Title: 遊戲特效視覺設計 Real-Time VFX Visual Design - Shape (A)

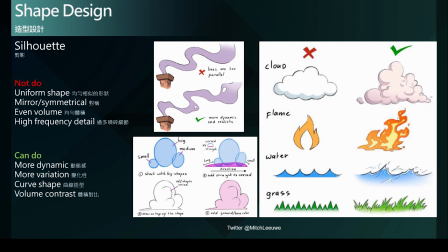[11:36]
来添加更多的一个变化性也可以透过这样的形状的调整会看出火焰有一个燃烧的方向有一个动态的运动方向可以使这整个造型的效果就已经开始呈现出动态感
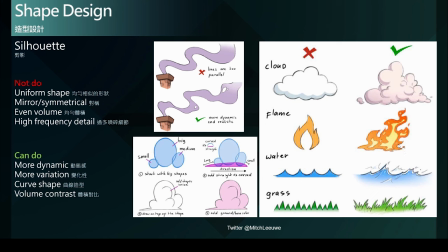[11:55]
以及它的一個造型的變化性給人感覺更加的具有有機感或者是趣味性這樣子那像底下的水以及這個草地呢也是一樣類似的狀況它也是非常均勻相似的形狀甚至是對稱
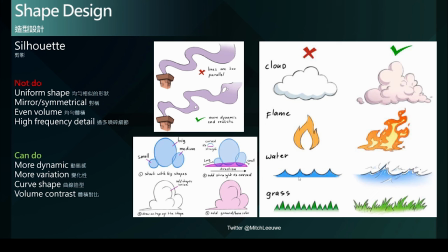[12:14]
的一個造型設計那這樣子的結果呢就顯得非常的不自然那也非常的單調那在右邊的調整我們可以看到打破了这样的对称性然后加入了一些造型上有大有小
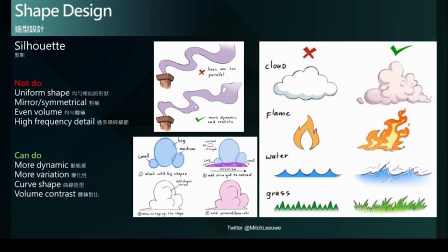[12:31]
甚至有中三个阶段大中小三个不同层级的造型来构成这个海浪以及下面这个草地那也因为这样子的调整我们可以看到我们可以透过这个造型剪影
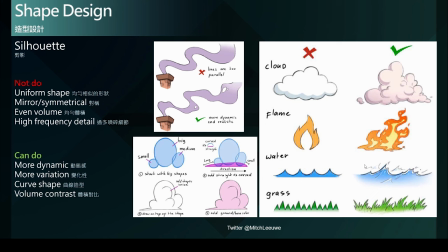[12:46]
就可以感受出它的动态的方向波浪就是受着风朝着这个方向吹动吵受着风的吹动在那里摆档就可以传递出更多有效的资讯给玩家给我们的观众那在这一张图云的设计上
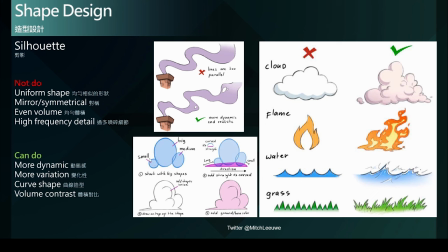[13:06]
我们可以更清楚的看到作者利用了大、中、小三个基本造型也是我们在所有的视觉设计上的最基础三阶段的差异对比来进行设计
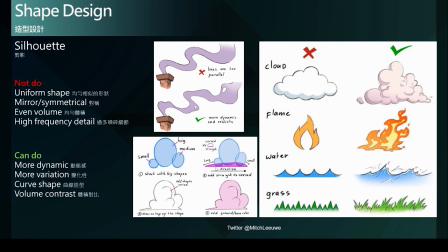[13:27]
那这样子的一个造型的对比就形成一个很良好的一个均衡的状态那在这里底下它又添加一个长形的造型它利用一个短跟长的变化也是一个很好的对比应用
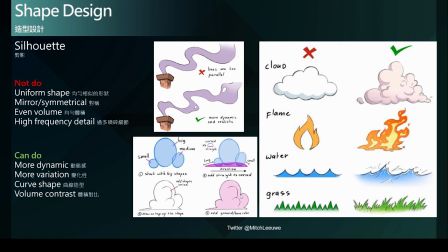[13:43]
最后把这整个造型给连接起来有了一个这样良好的基础连接起来的造型的剪影也自然显得非常的好看而且非常的均衡也具有动感那带给人的感觉
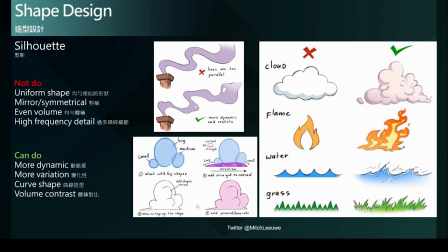[13:59]
就会是非常好的一个剪影造型的设计所以简单来讲整个剪影的设计我们就有左边这两大重点有以上四点我们不应该做的以及下面四点我们应该要尽量去做的也就是制造更多的造型动态感
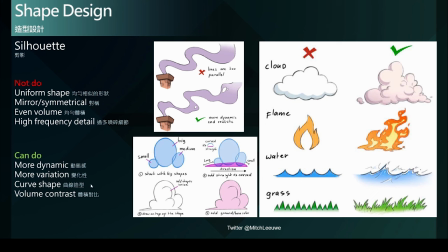[14:19]
创造更多造型的变化性以及尽量使用曲线造型还有去设计整个体积的对比这样我们自然就可以设计出具有说服力或者是更吸引人的一个造型
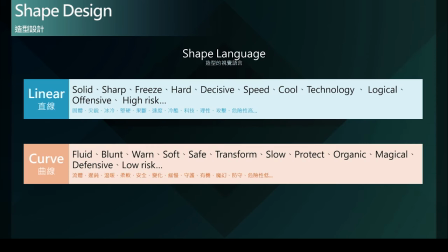[14:36]
吸引造型的设计不外乎是透过直线以及曲线这两大最基础的元素来构成我们所谓的造型而直线以及曲线是可以带来完全不同的视觉感受
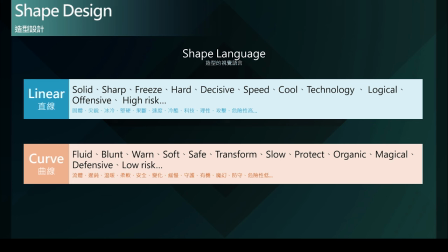[14:53]
因为例如直线总是带给人固体、尖锐、冰冷、坚硬、果断、速度、冷酷、科技、理性、攻击危险性高等视觉感受而相反的曲线却能带给人们觉得
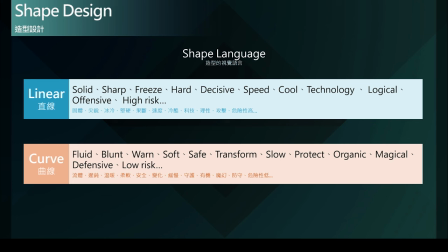[15:10]
是具有流体、迟钝、温暖、柔软、安全、变化、缓慢、守护、有机、魔幻、防守、危险性低等视觉感受
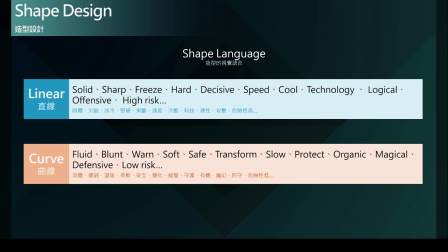[15:23]
而这样的视觉感受呢是透过造型的直线以及曲线来进行传达的而这就是我说的造型的视觉语言而如何妥善利用直线与曲线的视觉语言
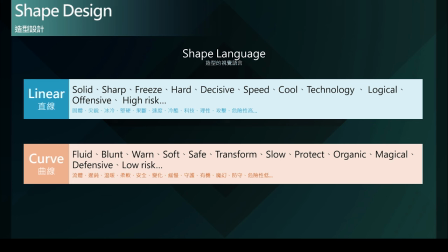[15:39]
来进行造型剪影的设计也就是非常重要的一个设计方向
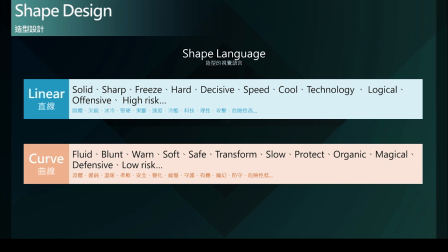[15:46]
我们可以利用这样子的视觉语言来帮助我们正确的有效的设计我们的特效主题来帮助我们的特效主题能快速的形成有效的视觉传达
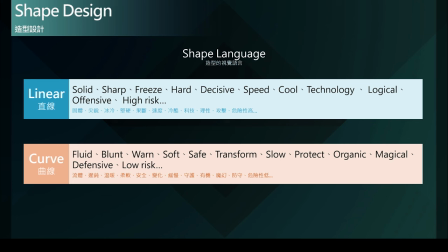[16:01]
让玩家一眼就能认出理解这是一个什么样的元素
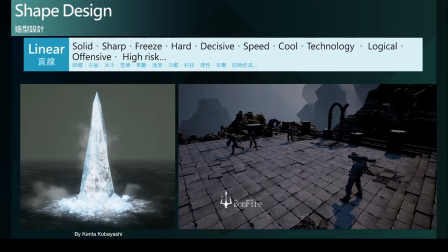[16:07]
这是什么样的一个特效表现接下来我们来看两个使用直线语言的案例那首先我们来看到左边这个冰锥那冰带给我们的直觉的感受呢
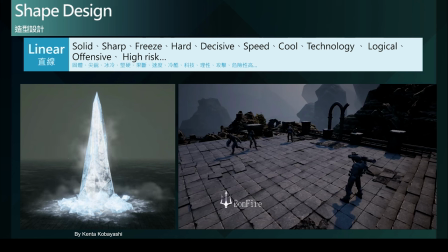[16:22]
就是非常冰冷坚硬然后以及锥状体的尖锐感危险性那我们在游戏中时常会透过召唤冰锥的方式来进行攻击所以我们需要传达给玩家的视觉语言就是它是具有高度危险性
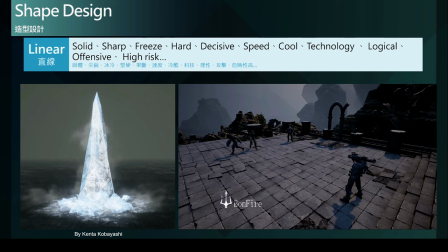[16:41]
高度的伤害性并且是冰锥是冰冷的坚硬的一种物体所以呢正好透过直线的造型语言恰恰就能够妥善的传达冰锥
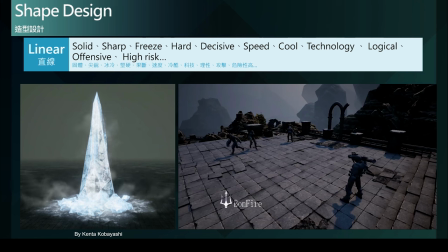[16:58]
这个技能所要传达给玩家的视觉印象所以在这里使用了直线的造型设计来设计这个冰锥的造型是再恰当不过了再来我们来看右边这个案例
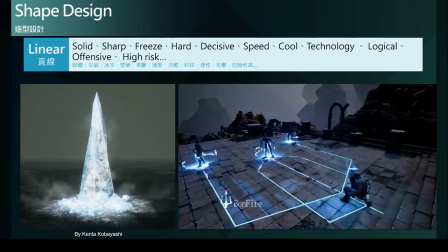[17:13]
是一个科幻的技能攻击表现那我们一眼其实就能够可以认知到
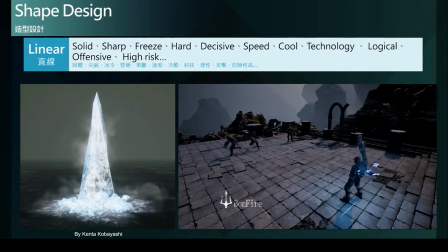[17:20]
它就是一个科幻主体的一个世界观或者是科幻主体的武器效果
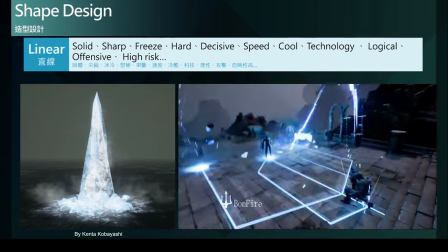[17:27]
那为什么呢因为它采用了大量的直线设计
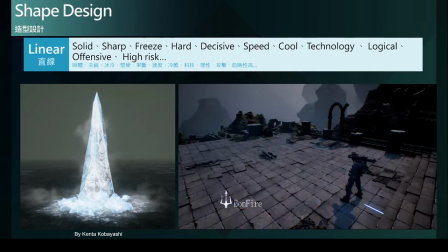[17:31]
透过直线的理性科技冷酷果断的一个视觉语言
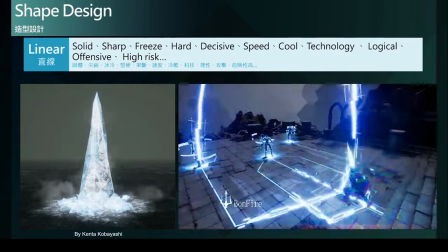[17:38]
来进行这个造型设计我们这中间除了看到直线
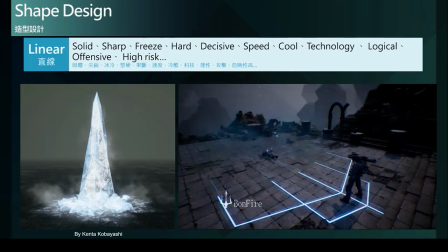[17:43]
单纯的直线效果也可以看到由直线构成的矩形
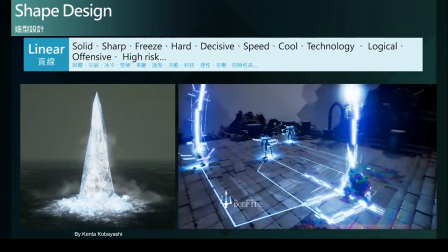[17:50]
三角形等等理性的多边形的造型
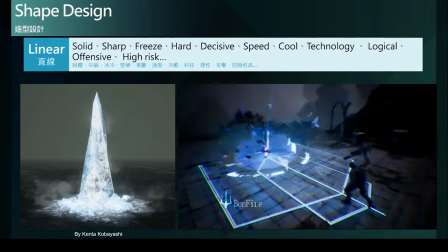[17:56]
原件在这技能当中展现
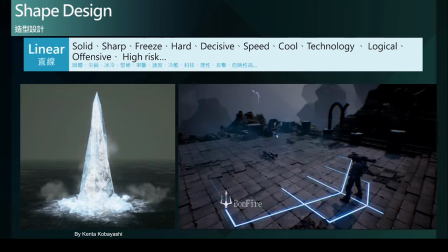[17:59]
以及相互搭配作者也妥善的利用了
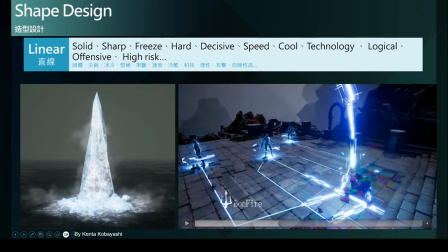[18:05]
造型的大小之间的对比比如说在射出的这个能量当中它在周边也对比了较细的线性来对比中间比较粗壮的直线造型
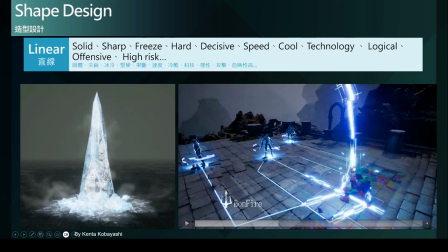[18:20]
来凸显这能量的强大以及能量的视觉集中注意力让玩家首先我们的视觉注意力会在投射物的这一端
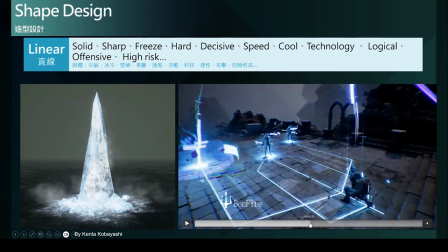[18:33]
紧接着移动到我们的授极端授极端我们就可以看到
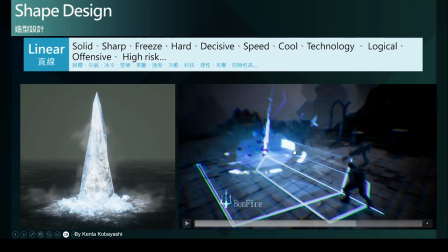[18:39]
榨出更多更大面积的一个矩形效果
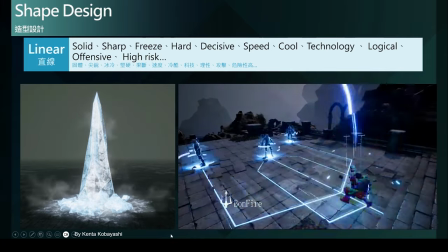[18:44]
或者是多边形效果那这些呢这些造型也都通通建立在
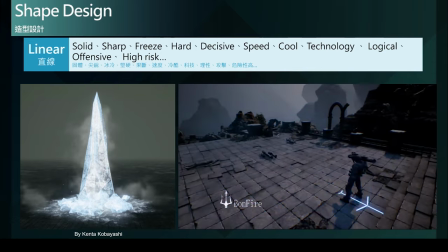[18:51]
利用直线的概念所构成所以整个视觉表现上
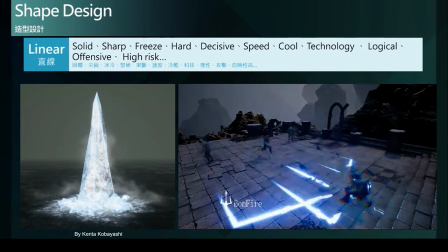[18:56]
就是利用直线的特性来去满足这个技能主题
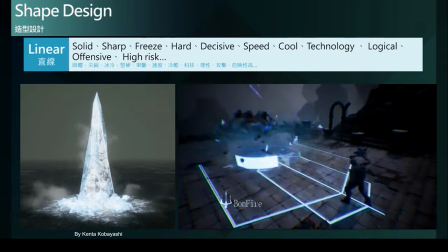[19:02]
想要传达给玩家的视觉感受那玩家一眼就能够理解到说
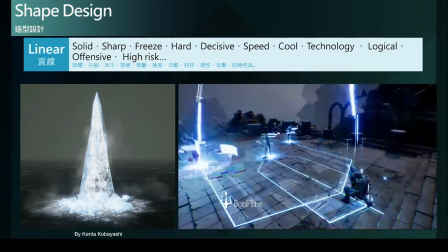[19:08]
哇这就是一个非常高攻击的高科技或者是科幻主题的一个攻击效果
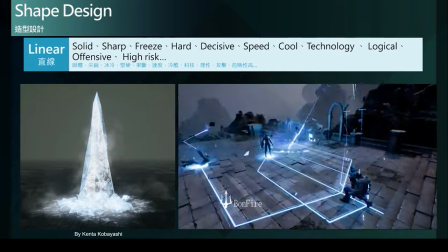[19:16]
那这就是两个非常良好的范例单纯的利用直线这个造型语言的概念
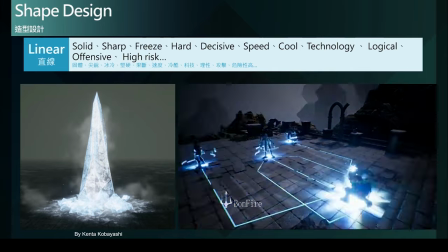[19:24]
来进行主题的设计也达到非常好的视觉传达的效果
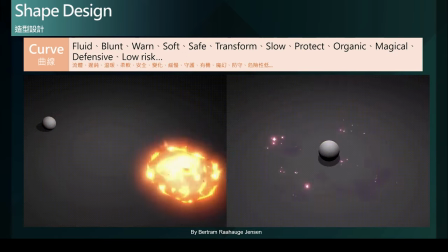[19:31]
接下来我们来看曲线的案例首先来看到左下角最常见的火球术
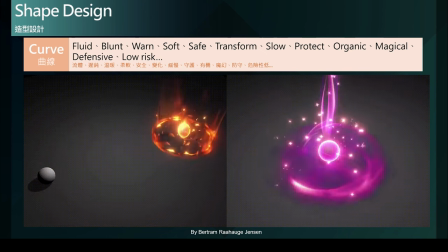[19:36]
火球投射物的一个技能表现火球这个物质